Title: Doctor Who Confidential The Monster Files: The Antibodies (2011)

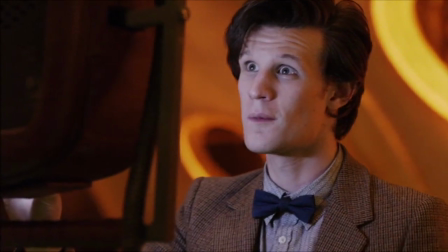Bingo.
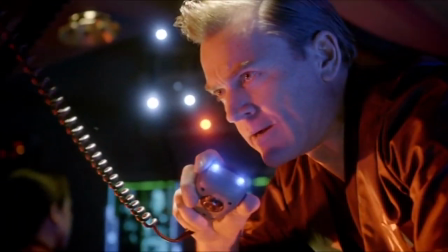To help us! Get us out of here! Emergency beam up now!
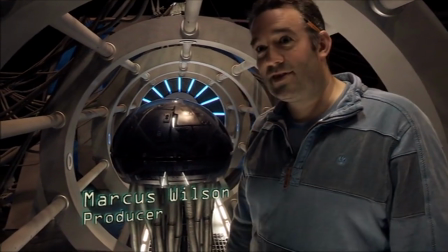These are the antibodies, the guard dogs of the Tesselector.
Justice mode activating.
The Tesselector is a sort of, not exactly a spaceship,
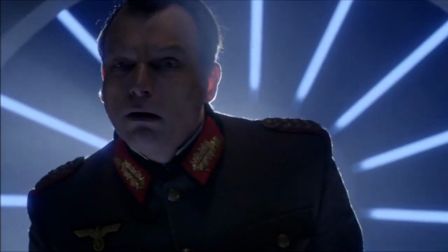it's a replica of any person that they, or anything that they choose it to be, but they are inside it.
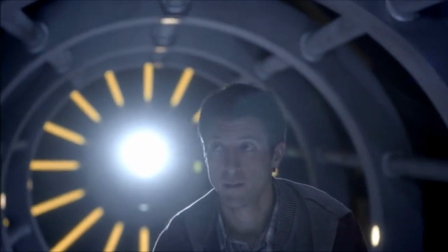Okay, I'm trapped inside a giant robot replica of my wife. Welcome.
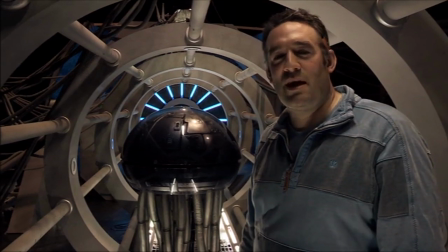When somebody who doesn't have the correct permissions wanders into an area of the ship, they rise out and seek them out.
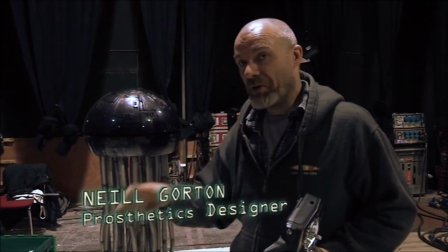Leave him to the antibodies.
Like a real antibody would, it comes out wherever and deals with the problem.
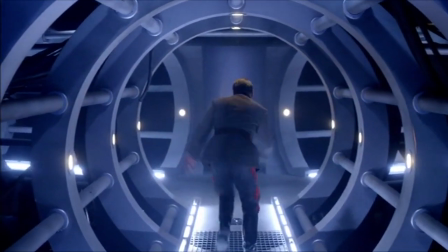Welcome. You are unauthorized.
Depending on whether it's intruders or whether it's people who've been brought to justice, they deal with them in various unpleasant ways.
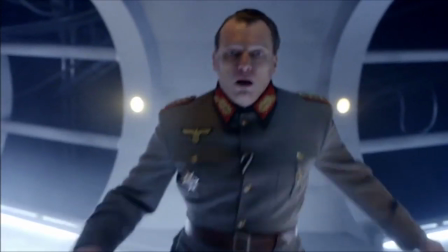You will experience a tingling sensation and then death. Remain calm while your life is extracted.
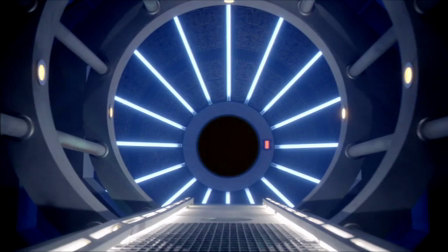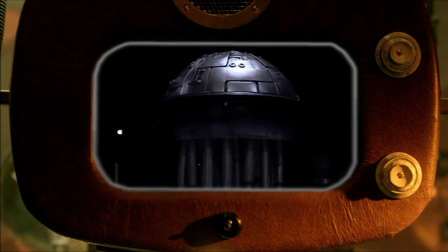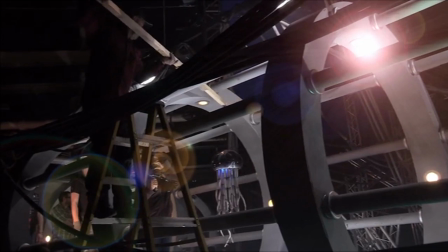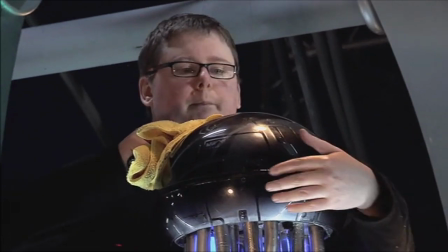The Antibodies Millennium Effects did a fantastic job of helping us design and create the antibodies.
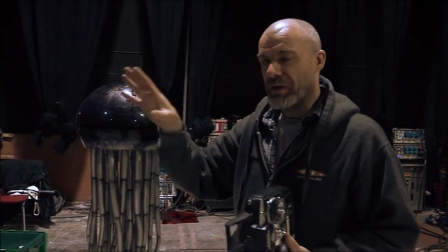One of the thoughts about the whole look of the episode and the Tesselector was that it'd be like a submarine.
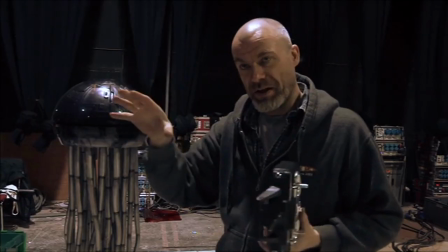The sets are like really low ceilings and things like this, so the feeling is that submarine feel,
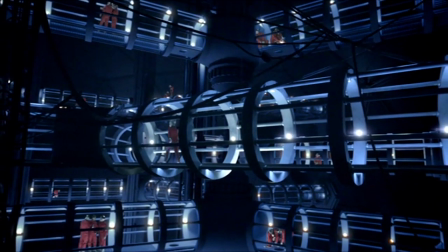and we were kind of trying to think what these antibodies could be, and in the original script they were like people, but that didn't feel right. They couldn't ever look or feel like members of the crew, they had to feel like part of the machinery.
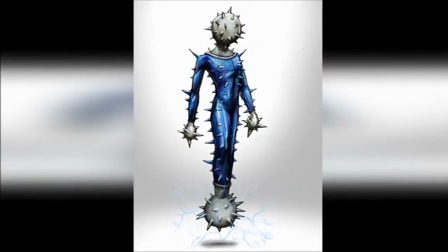We kicked around a lot of ideas, and eventually the idea of these kind of some form of robot,
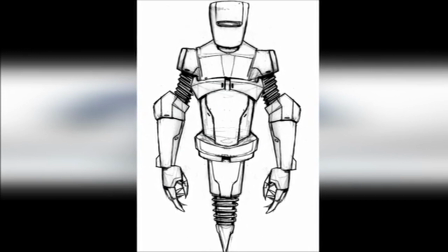but rather than a full Cyberman type thing, we kind of pitched in this idea of a jellyfish.
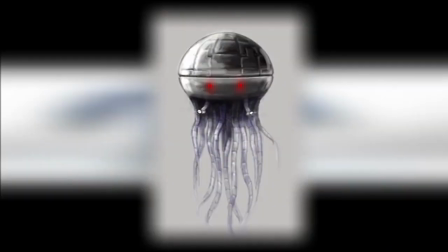We got that slight aquatic thing going on, so I suggested a jellyfish type thing.
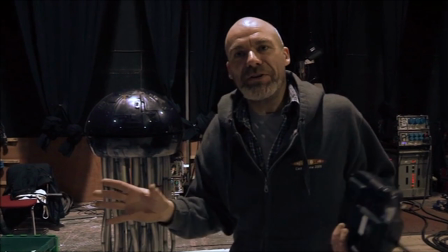You kind of naturally feel a bit fearful of a jellyfish because you think it's going to come up and sting you. You know, it's something you avoid.
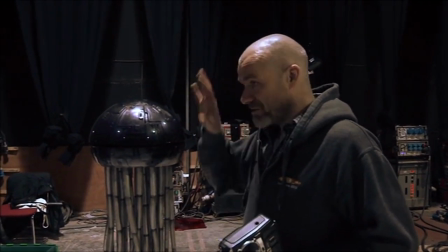So the feeling was it could fly around the set,
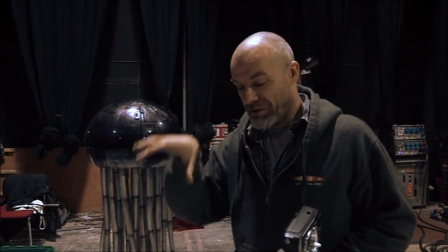appear anywhere, and then that's where we came up with the idea that they're actually built into the set, so they look like part of the structure.
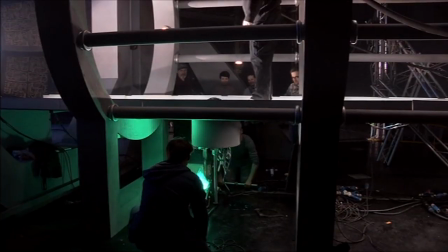Hello for you, mate!
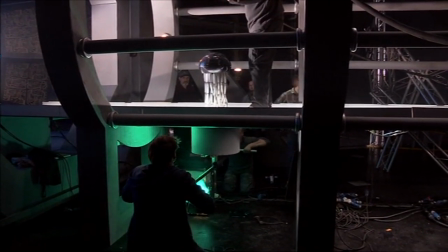It was really important to me that as the sort of monster inside the Tesselector, that it felt that they came out of the ship itself. We came up with the idea of embedding them into the floor, sort of within the gantries and within the set of the Tesselector bridge, so that they really felt like they were part of the ship.
Right, we're going to coordinate that a bit better.
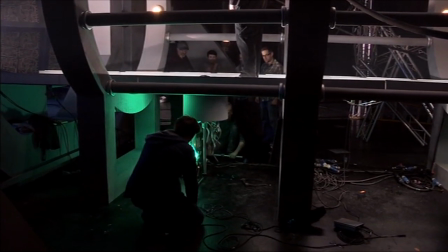Yeah, it's a bit wobbly. Yeah.
And they're dotted around the ship. They are built into the set everywhere.
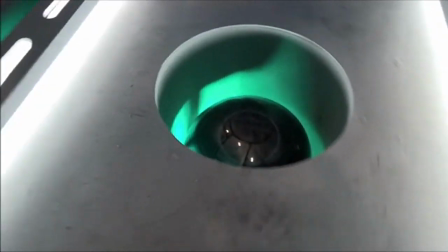You can see little gaps in the set where we've built holes for them to rise out of.
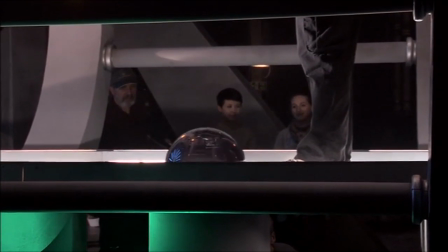That's better. Beautiful. Yeah.
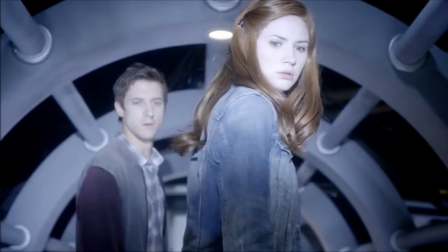Welcome. You are unauthorized. Your death will now be implemented.
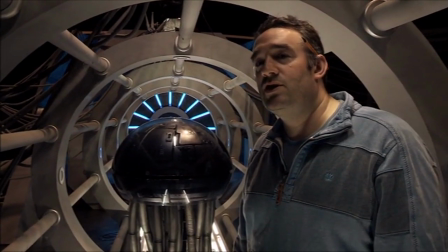It was a big discussion whether to do CGI or whether to make them practical effects.
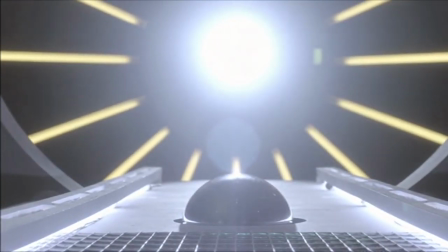45, take 6.
And, CGI effects have been done very successfully in the past, but you're very limited to the number of shots you can do with them because of costs.
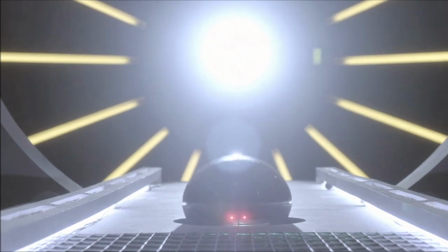And up we come.
Also, you're forced a lot of the time to lock the camera down. We wanted to be able to have the freedom to move things around.
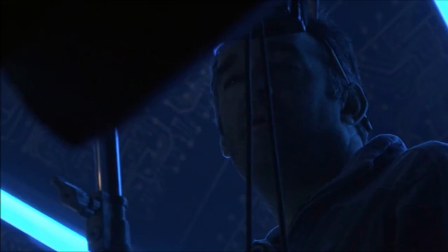Action, Tim.
There's a scariness to the physicality of seeing it next to you.
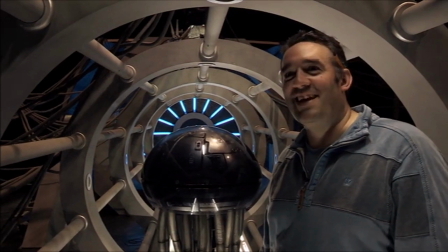It was nice to have something you could kind of touch and see to work out how to shoot these sequences.
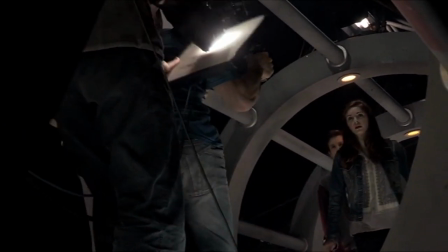What is that? I don't know, it's in your head. Look, we come in peace!
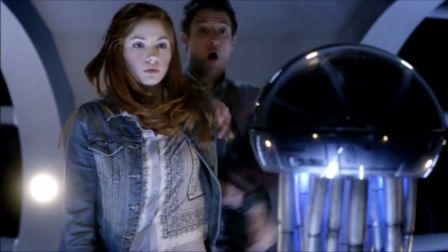When has that ever worked? Please cooperate in your officially sanctioned termination.
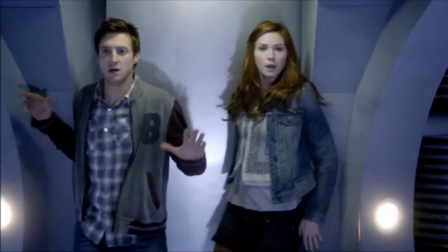It is normal to experience fear during your incineration. Stop!